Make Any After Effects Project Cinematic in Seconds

You ever feel like your project is just missing something? You know, doesn't quite have that spark, if you will.
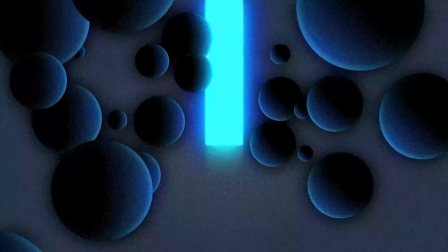[0:05]
Well, here's how to push your graphics to the next level and give your After Effects projects that cinematic spark in seconds. Let's get started.
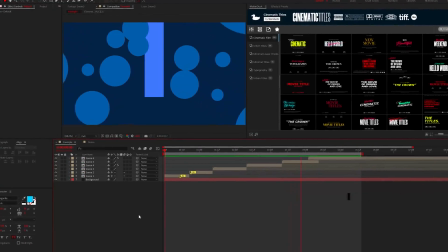[0:14]
This tutorial is all about taking a project and using universally easy effects and coloring concepts to truly overhaul all your projects.
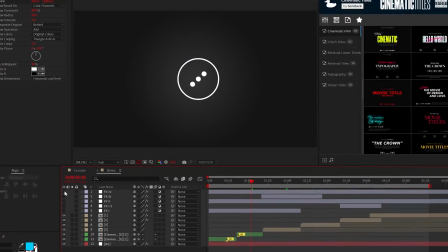[0:22]
So the first master technique you can implement into your project is taking this cinematic effects stack that will instantly transform your project.
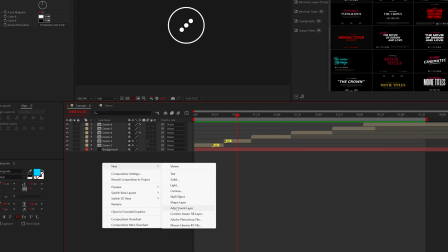[0:30]
To create this stack, everything derives from the glow effect, so add this effect to an adjustment layer.
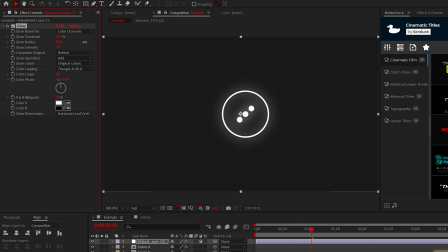[0:37]
From here, the generic idea is to increase the glow radius to around 100 and then duplicate the effect. On the duplicate, you can set the glow radius to above 200.
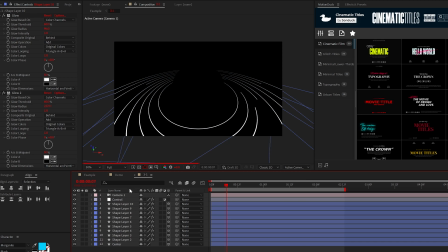[0:46]
Then you can copy and paste this effect to any specific layers that you want, so you don't have to have this effect, you know, applied to the entire scene, for example.
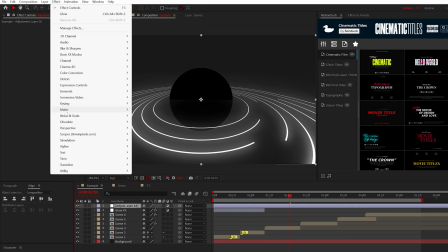[0:54]
Then we'll go ahead and create another adjustment layer and add the noise effect and the posterize effect.
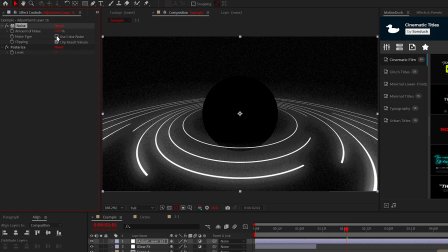[1:00]
Set the noise amount anywhere between 6-12%, and of course, uncheck use color noise.
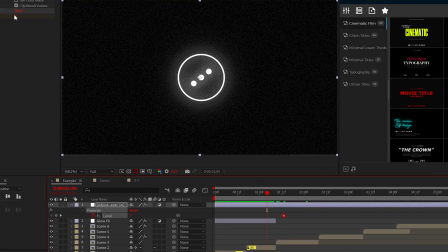[1:04]
And the level is okay, but I would consider keyframing the posterize effect to change over, say, a larger project like this.
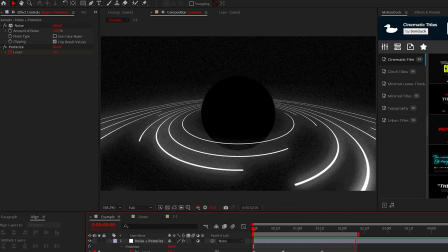[1:11]
So then you can just dial in your look. So now with these simple effects, our work has already been transformed, and this should take under a minute to do.
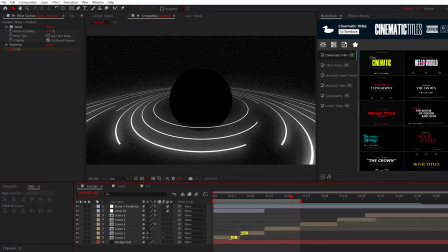[1:18]
If you like, you can expand on this effect stack by adding two optional effects that will change the style of your project.
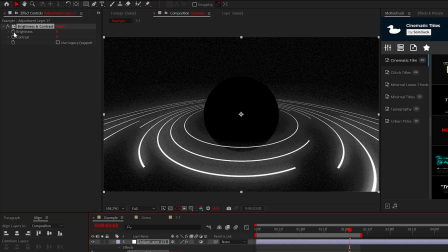[1:25]
One effect being the brightness and contrast effect. All you need to do is alt-click the stopwatch and type wiggle, say 4,30.
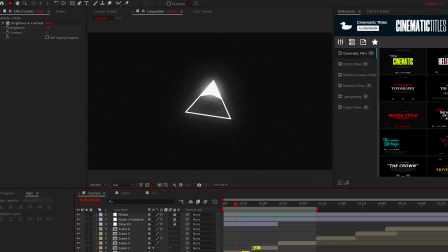[1:33]
And this will add a flickering effect to your scene or overall project. Another effect that I wouldn't necessarily recommend is the posterized time effect.
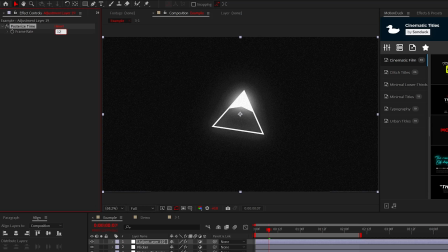[1:42]
When I use this effect, I usually set it to 12, and this gives more of a stop motion feel to your project.
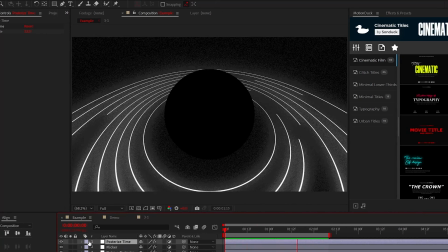[1:47]
But like I said, this is seriously optional. I'm just here to share ideas.
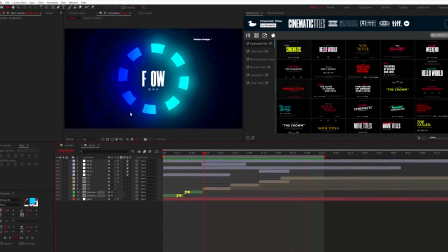[1:50]
But all right, as world builders, one thing we can utilize to help transition our scenes right into the next is by morphing the background color.
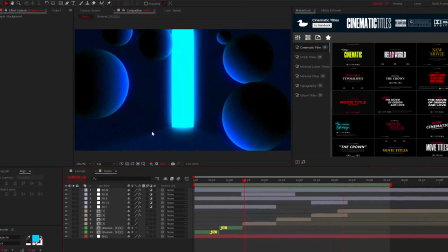[1:58]
So when you're working with multiple scenes,
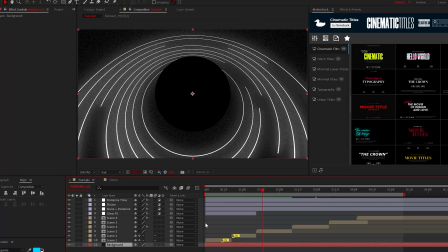[2:00]
you want to make sure that the background is in your master composition and not in the individual compositions if you're going to be following this third technique.
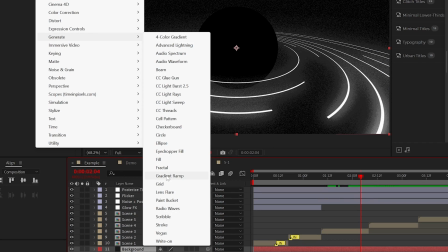[2:08]
So we can use the fill effect on your background layer or the gradient ramp effect, then add keyframes for the color.
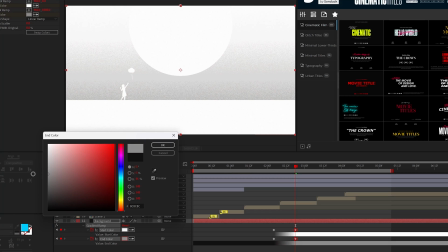[2:14]
As time moves forward, you can change the color of the background from scene to scene, and you'll see that there's a dedicated timeline for your color as well, which is nice.
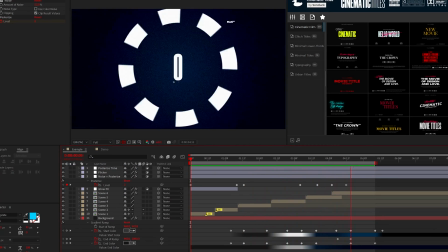[2:23]
But changing the color of your background in conjunction, say with the posterize effect, does wonders to add a subtle transition to your project.
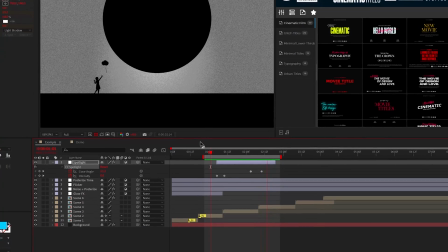[2:30]
And speaking of transitions and style, a great technique and perhaps specifically an effect is to use the CC spotlight effect.
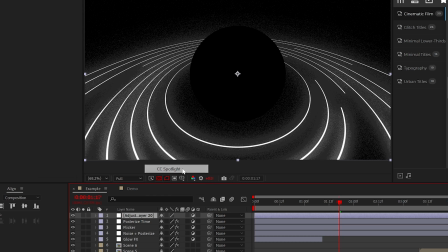[2:37]
So for example, I'll add the CC spotlight effect to a trimmed up adjustment layer.
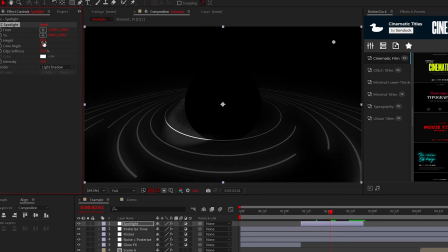[2:42]
And this is a great overall lighting effect that you may be able to use,
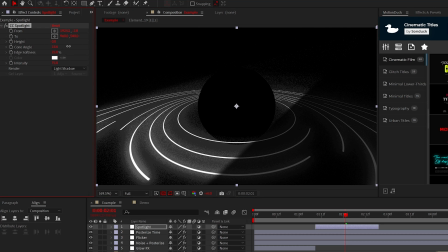[2:46]
as it's very easy to position and just set the height to 0 to create a cone of light. Then you can animate the intensity to transition the effect on and even animate the cone angle to wipe to your next scene when it makes sense to do so.
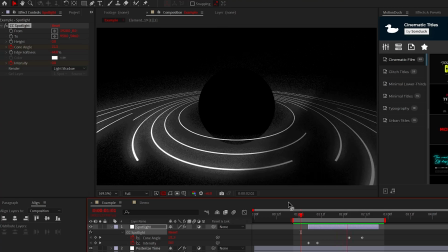[3:00]
And that looks awesome.
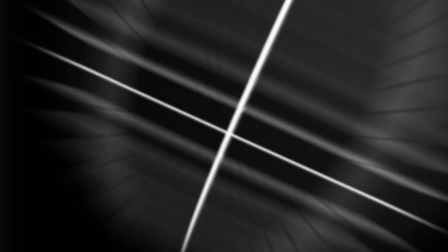[3:02]
All right, before we jump into our last technique, I just wanted to mention that we have a 100 free template pack that you should absolutely get your hands on for After Effects.
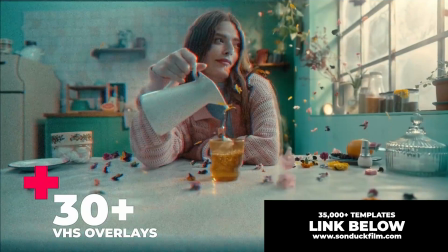[3:10]
And if you ever need to save time, we have over 35,000 templates to help you produce amazing work with the link below.
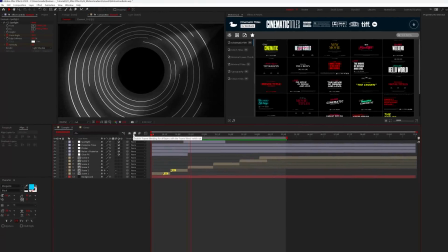[3:16]
Now, the techniques we've used so far in this video have been used more on the overall project,
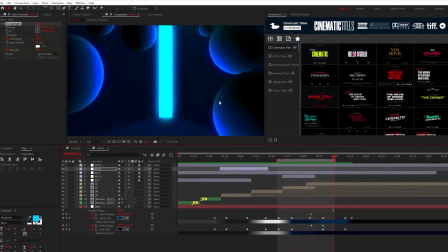[3:21]
but what about going inside and detailing specific objects to truly overhaul your scene with lighting in mind?
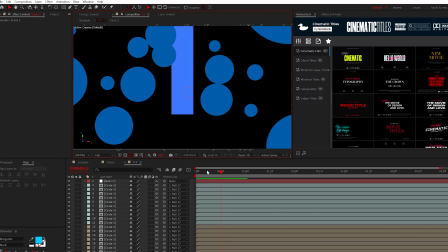[3:28]
So this scene is fairly flat, and I will admit it is on purpose for demonstration.
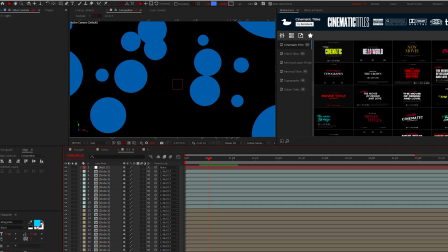[3:32]
So if you can identify a light source in your scene, you can paste in those glow effects that we used previously.
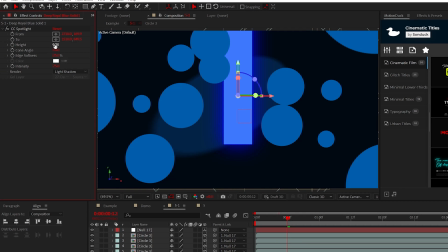[3:38]
We can also recycle the CC spotlight effect and manipulate it to create a light spill onto our floor.
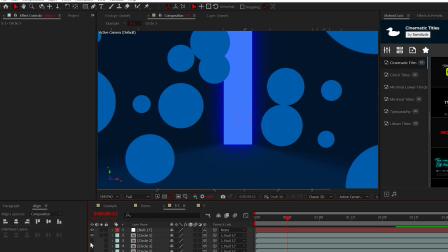[3:44]
When it comes to colorizing the other objects in your scene, you need it to react to that primary light source.
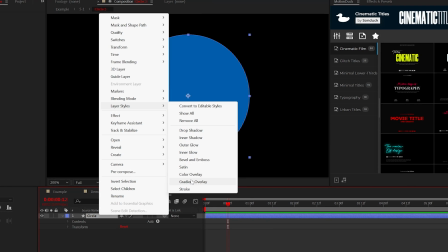[3:50]
To do this, we can right-click the layer and add gradient overlay. Then edit the gradient to have one side to be darker than the other.
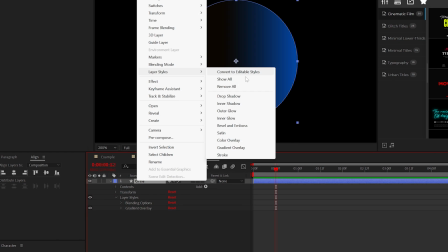[3:57]
From here, you can also add bevel and emboss and an inner shadow as well.
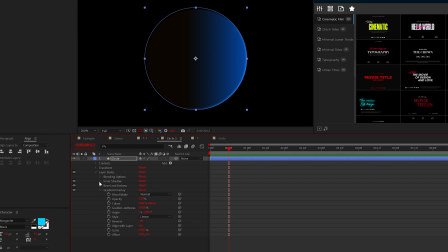[4:02]
Just change the color of both these styles to the brighter color of your layer and then set the modes to normal.